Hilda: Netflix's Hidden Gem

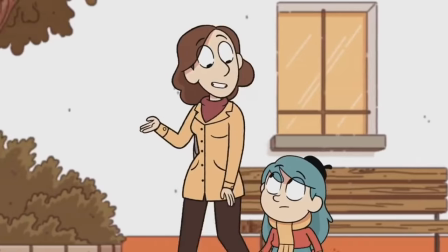247s
It would also be nice to see Joanna's history in Trollberg,
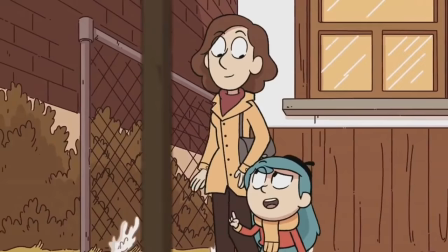251s
like catching up with old friends from when she was in school, or if her parents still lived there.
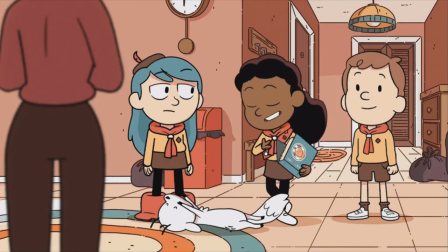257s
But when they moved to Trollberg, they don't know anyone. But Hilda eventually warms up to the place and makes some new friends in Frida and David.
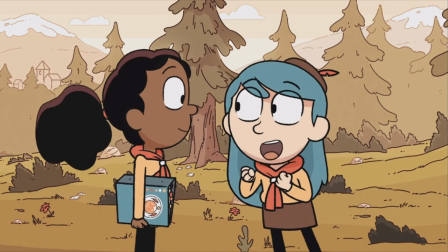264s
Frida is a young girl who likes to take charge and prides herself on being organized and getting good grades.
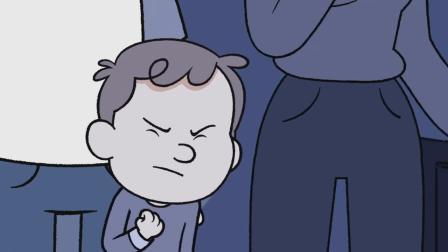270s
While David is a shy boy who doesn't like to step out of his comfort zone often, but he is a pretty loyal friend who's there when they need him.
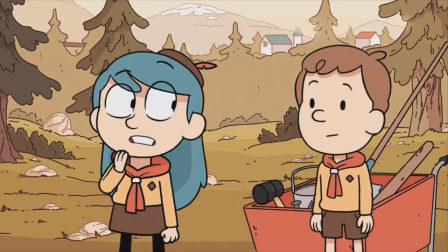278s
Although he does choose to sit out sometimes. I can't really blame him though with some of the antics they get up to.
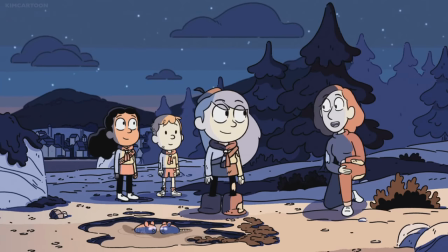284s
The three have a pretty good dynamic. They deal with the culture shock of city kids meeting a kid from the wilderness and they're mostly pretty good at coming to an understanding.
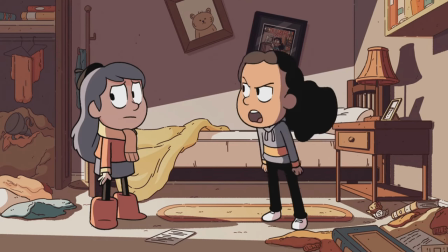293s
However, the kids get into a pretty big fight towards the second half of the season that ends up spanning over multiple episodes.
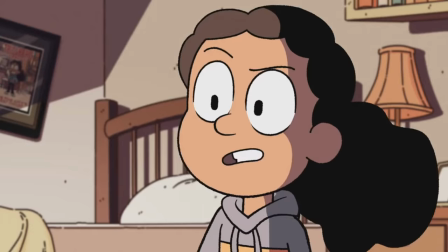299s
Some pretty hurtful things are said and also things are thrown and without spoiling too much it does
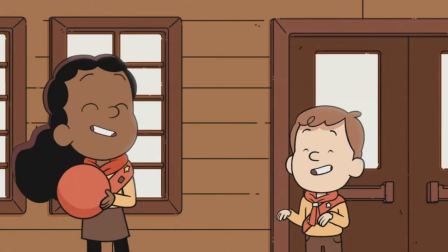305s
get resolved but they did kind of move on pretty quickly without really talking about it.
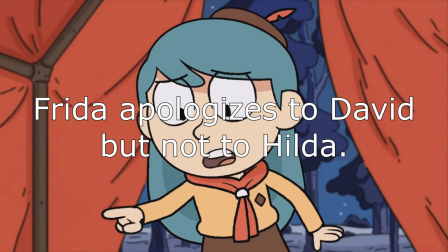311s
They don't even really apologize to each other and I think it would have been good to include that.
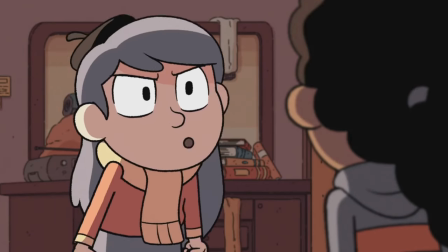317s
Friends do argue and I think it is important to show kids that just because you get into a fight with your friends doesn't mean that your relationship is over,
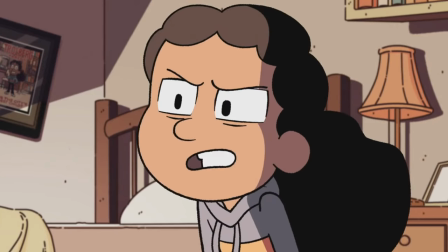325s
but I also think it's important to show that apologies are really important too,
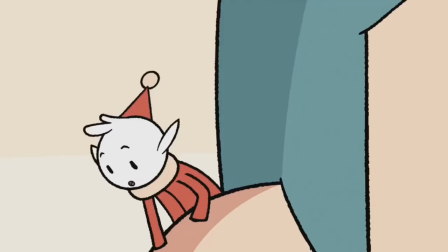329s
and they're an important part of patching things up. The last character we want to talk about is Alfer, the elf.
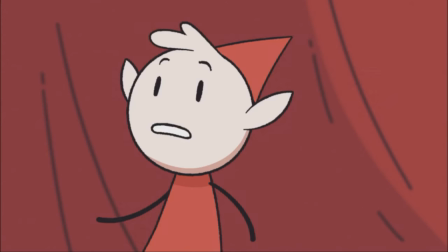335s
He was Hilda's neighbor back when she lived in the wilderness, but joins her on her adventures in Trollberg so he can report back to the elves about humans.
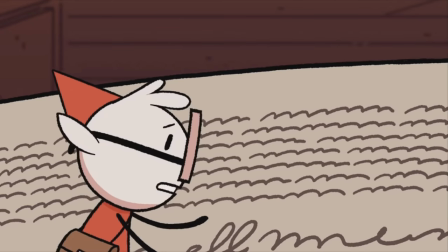344s
He ended up being our favorite character. He has a lot of really quotable lines, and he's often the voice of reason.
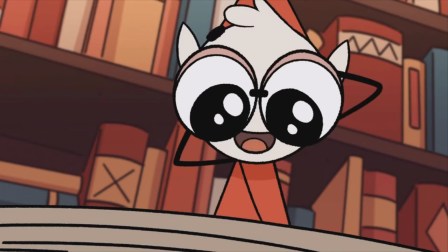350s
He's really expressive and adorable.
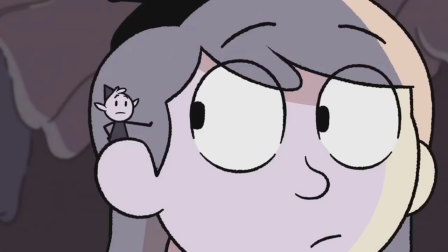352s
The elves in the show are really obsessed with contracts and paperwork and that sounds kind of boring but Alphara actually makes it sound funny and cute.
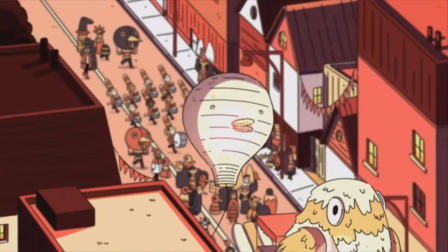359s
The animation in this show is beautiful and it really brings the characters and the world to life.
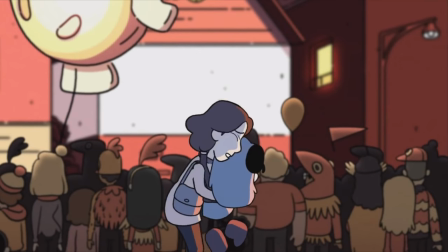365s
It's very fluid and consistent which is really important for a cartoon.
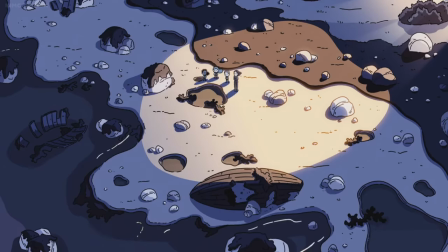370s
I also appreciate the attention to detail whether it's the world at large or the characters themselves.
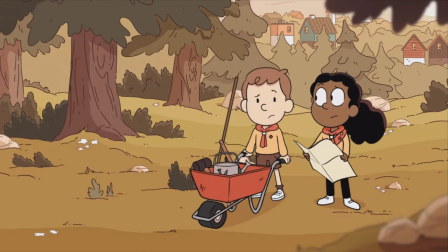376s
For example during wide shots or establishing shots,
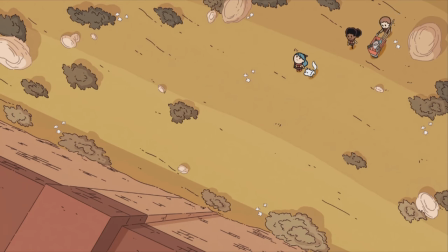380s
they simplify the characters so that way they don't lose their flow and the details don't get lost in the environment.
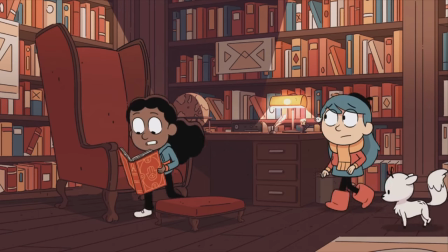386s
The colors are really nice and vibrant and adds a lot of atmosphere to the show.
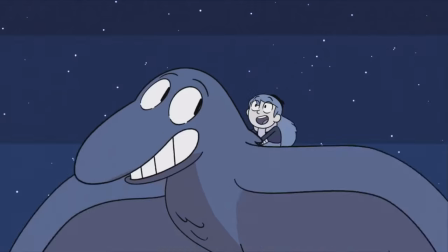391s
They do a nice job with shading and the lighting effects. It adds a lot of detail to every time of day and it's really nice that they went that extra mile.
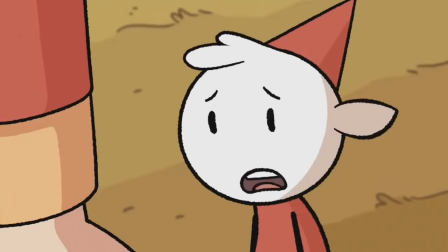400s
The characters have a thick outline that looked like they were drawn with pencil. It gives the show a sketchbook feel to it,
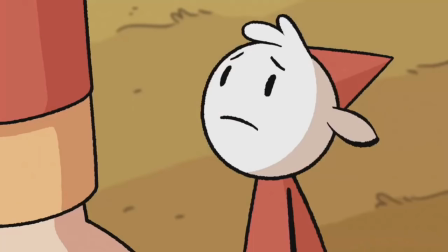408s
which is a nice choice because it started as a graphic novel and it's like they brought that aspect of it into the animation.
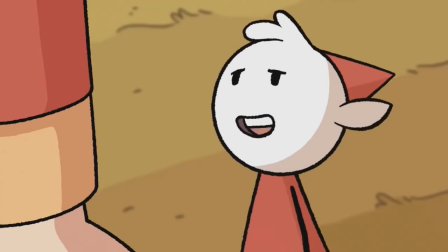414s
It adds to the charm of the show and helps it stand out from other modern cartoons.
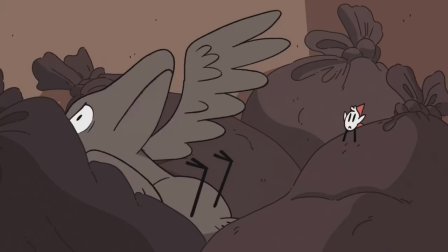419s
When it comes to humor, this show chooses to have jokes peppered throughout rather than stopping everything for a comedic bit.
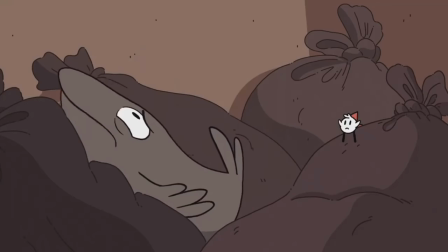426s
This is really nice because it keeps the pace of the show and it doesn't stop everything to try to make the audience laugh.
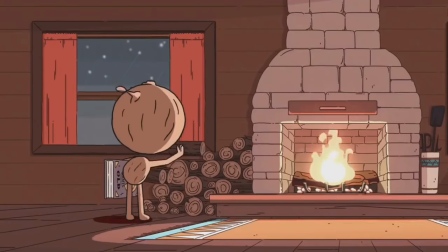432s
During a scene a character will say something funny and then they'll just continue with the scene so there's more focus on the story than there is on the
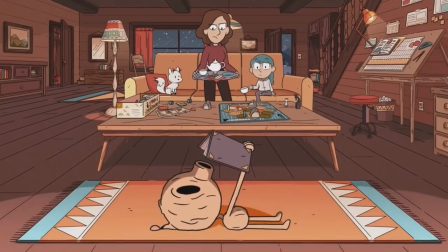439s
jokes but the audience can still have those moments of levity and they can still have some laughs throughout the humor isn't really laugh out loud
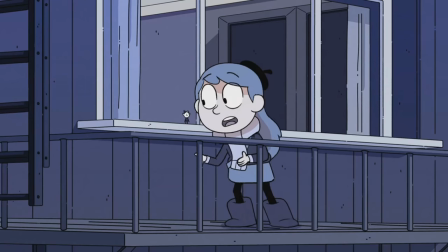447s
humor but it's very enjoyable and it doesn't distract from everything else in the show can't you just say you can do it sure you can do
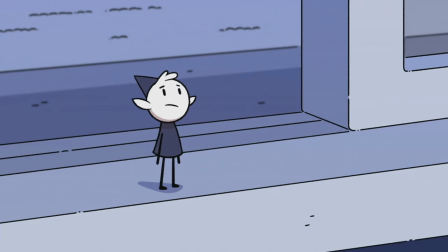455s
it statement for encouragement purposes only you may not actually be able to do it overall this is a charming show that really deserved more attention than it
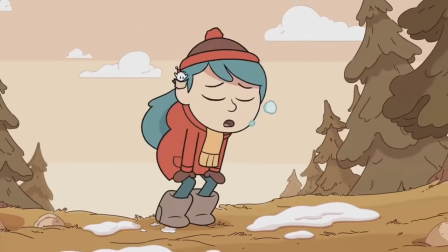463s
got. It has an adventurous spirit, but it's also pretty down to earth.
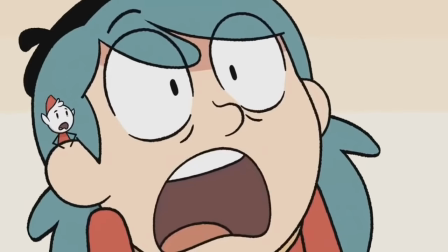467s
It's pretty relaxing, but it's not afraid to raise the stakes when it needs to, so it's overall a really enjoyable experience.
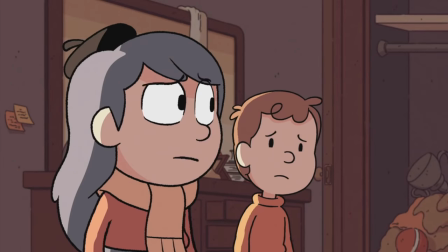474s
We do wish that they handled some things a little bit better,
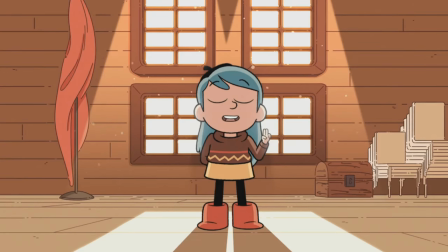477s
like that fight and have Hilda grow a little bit more as a character, but she is still a child, and she shows a lot of strength in her character,
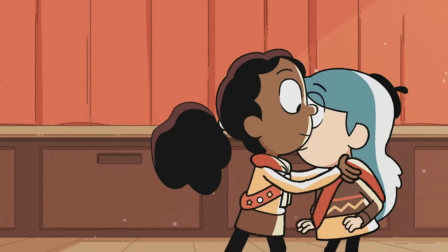485s
and she's still very likable.
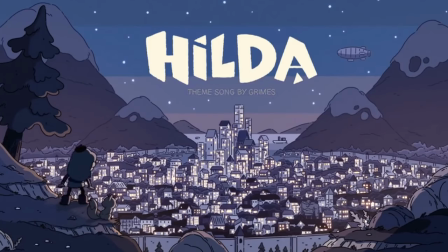487s
So with a lot of great atmosphere, a cast of likable characters, and interesting world building, we would definitely recommend this show.
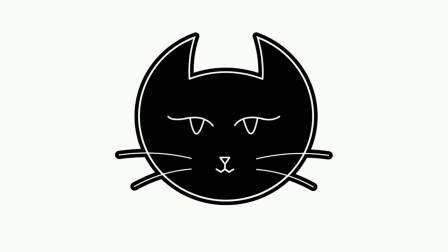495s
But what do you guys think?